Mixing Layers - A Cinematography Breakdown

All right, hello everybody. Welcome back for another breakdown. Today, we are talking about layers. Again, I think this is the last Super Bowl commercial that we look at.
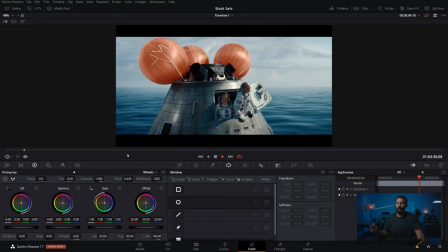This is Pringles. Just a beautiful looking ad. Very, very good color. Nice art direction.
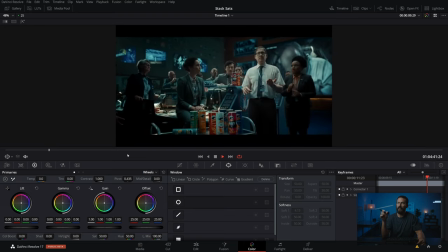Nice wardrobe. The cinematography is fantastic. All of the elements of the framework are in every single shot here.
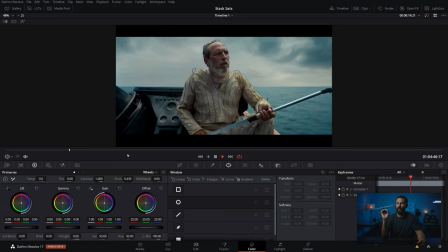Just beautiful looking stuff. I mean, look at the colors. I don't know.
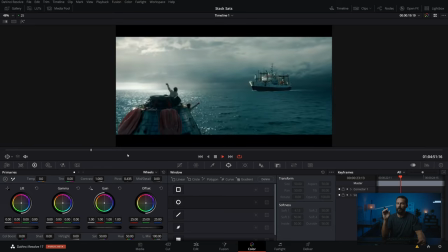I would imagine I'm not going to say who I think colored it, but I have strong ideas about the company.
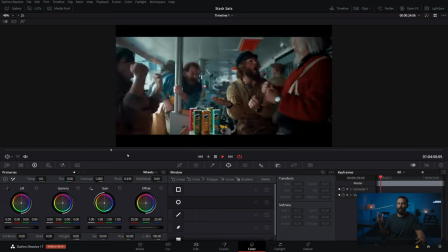and it's just a beautiful looking ad.
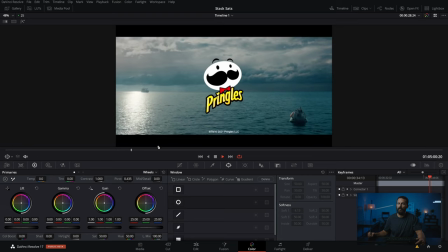If you don't like this kind of cinematography, you should not be following this channel because this is the kind of stuff, when I'm talking good stuff, this is the kind of stuff that I'm talking about.
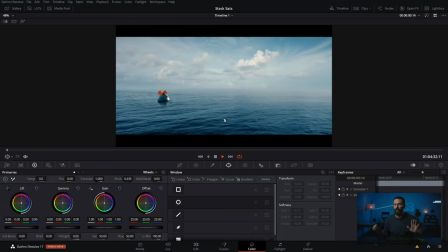So let's jump into the layers bit, right? Because we could break down every single aspect of this commercial and it would fall in line with everything else we've done on the channel in terms of lighting, in terms of composition, shape, all those things.
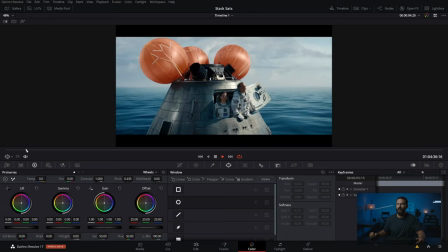But really what we want to focus on here is layers. And let's start by going here.
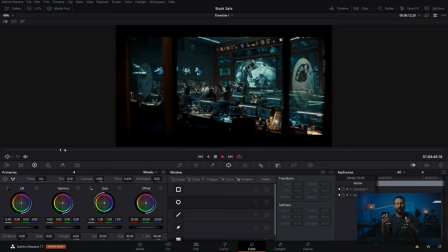Okay. Basically, it's a cheat, a little cheat code. Anytime you're location scouting, anytime you're trying to decide whether or not a location is going to work for your action and how you can easily cheat depth into a shot and make it feel significantly less boring. You know, we often talk about the L of the room, right?
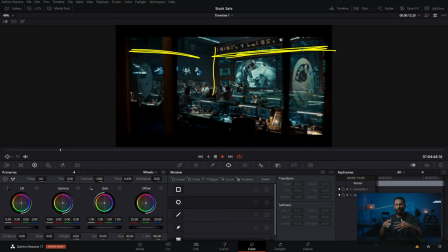Just having a join if you're in an interior, having a join in the walls inside of the shot helps you because then you have those two different angles where light will play completely different off of them. Even if you're in the visual effects world like this, right? I can't imagine this is real. I have to imagine that all of this is fake above these people.
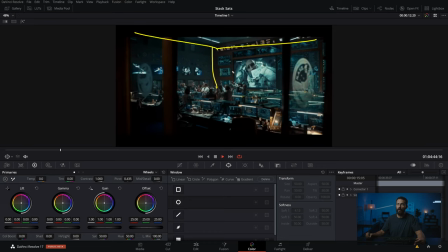But if this was a real location, this is exactly how you would play it because you want the varying contrast between this wall and that wall. Then layers. Always be thinking the more layers that you can fit in a shot, the harder it's going to be for the person to pick out where you want them to look if you don't light it properly.
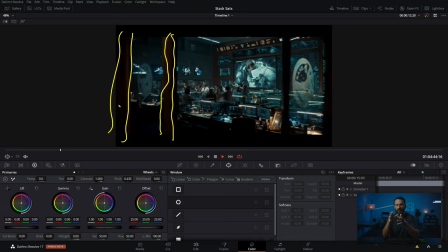But if you light it properly and you tell them exactly where to look with what the hottest things in the image are, and then you salt and pepper things in all over the place, the last step is those layers. The more that you add, the more complex it feels, the more richness there is to an image.
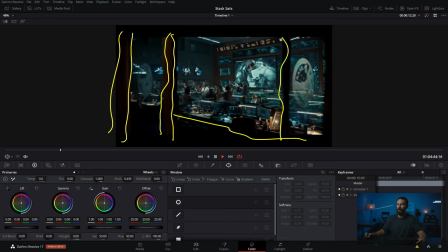And if you just had a wide shot without any of this business here, without any of this stuff here, with these reflections in the glass, it starts to get really, really boring and flat. And I know sometimes it can be hard to think in boring and flat terms when we only really look at the best commercials out there,
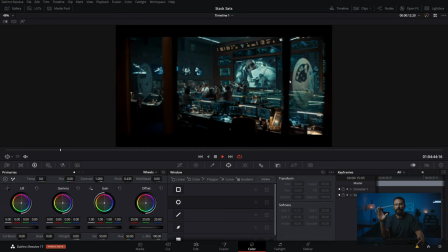which are going to be done by really fantastic cinematographers that won't leave things flat. You just have to imagine that if you remove all that stuff, it's boring. And that's probably why your stuff looks boring, because you're not adding as many layers as possible, because these things take time.
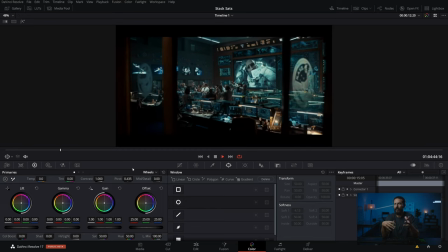As long as you're building it into the set, though, as long as you're building into the discussion early on, whether that's in pre-production, it's on any of the scouting periods where you're always thinking to yourself, how can I fit more stuff in? Especially if you're a working cinematographer and you're working on jobs with a proper production designer or art department, just like they are your best friends of like, hey, can we get more stuff in here?
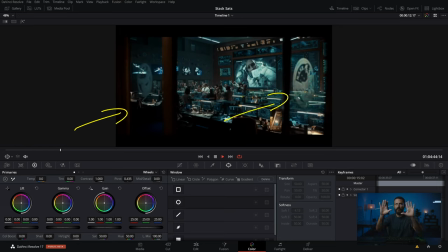If this wall doesn't exist, right, at this location, can we just get two pieces of glass with some wood on the side so that I can use them in the shot? So I can just randomly put them there. We never see this location, right? We're never looking this way inside this room.
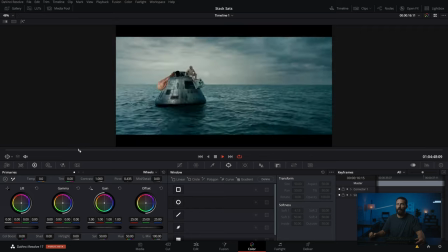So who cares if it's not really there? We'll just make it there. And we keep going. And then this one is the real great example, right?
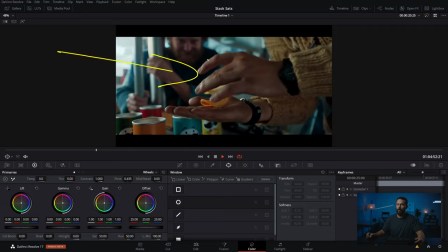So we go, again, don't really want to harp on the light because we've talked about it in so many different videos lately. But framework for the light. This is basically the credit card shot. Just put Pringles in instead.
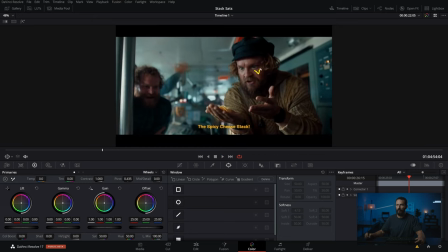and we bump out a little bit. Same, you can see why it's beautiful, right? Little edge light, lighting from the window that you can't actually see.
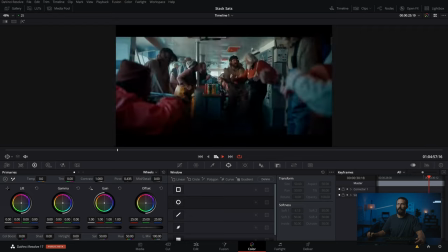But then we get to not still not there, still not there dancing. Yes, this one. These guys having a good time. I mean, this is a good looking ad. Right? I like the little accents of color up here. But all of these people in the foreground, all of these little things to shoot through, always better to have lots of extras on set, right?
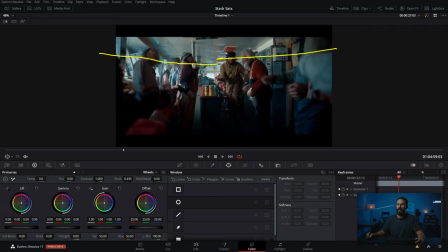Because we're basically, what are we doing? We're creating a funnel for people to look. We want people to look at the dancing guy and these beautiful colored guys with mustaches down here, right? That's where we want them to look. I also like the reflections that are happening up here. And notice the levels of the sky versus what's coming in.
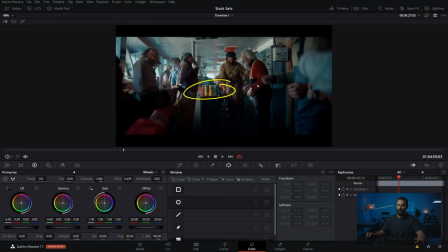We got all this level coming in here, all this level hitting the Pringles, all the level hitting there. So you can have the actual elements of layers, but then if you don't use the light on top of it to tell people exactly where to look, it can get confusing.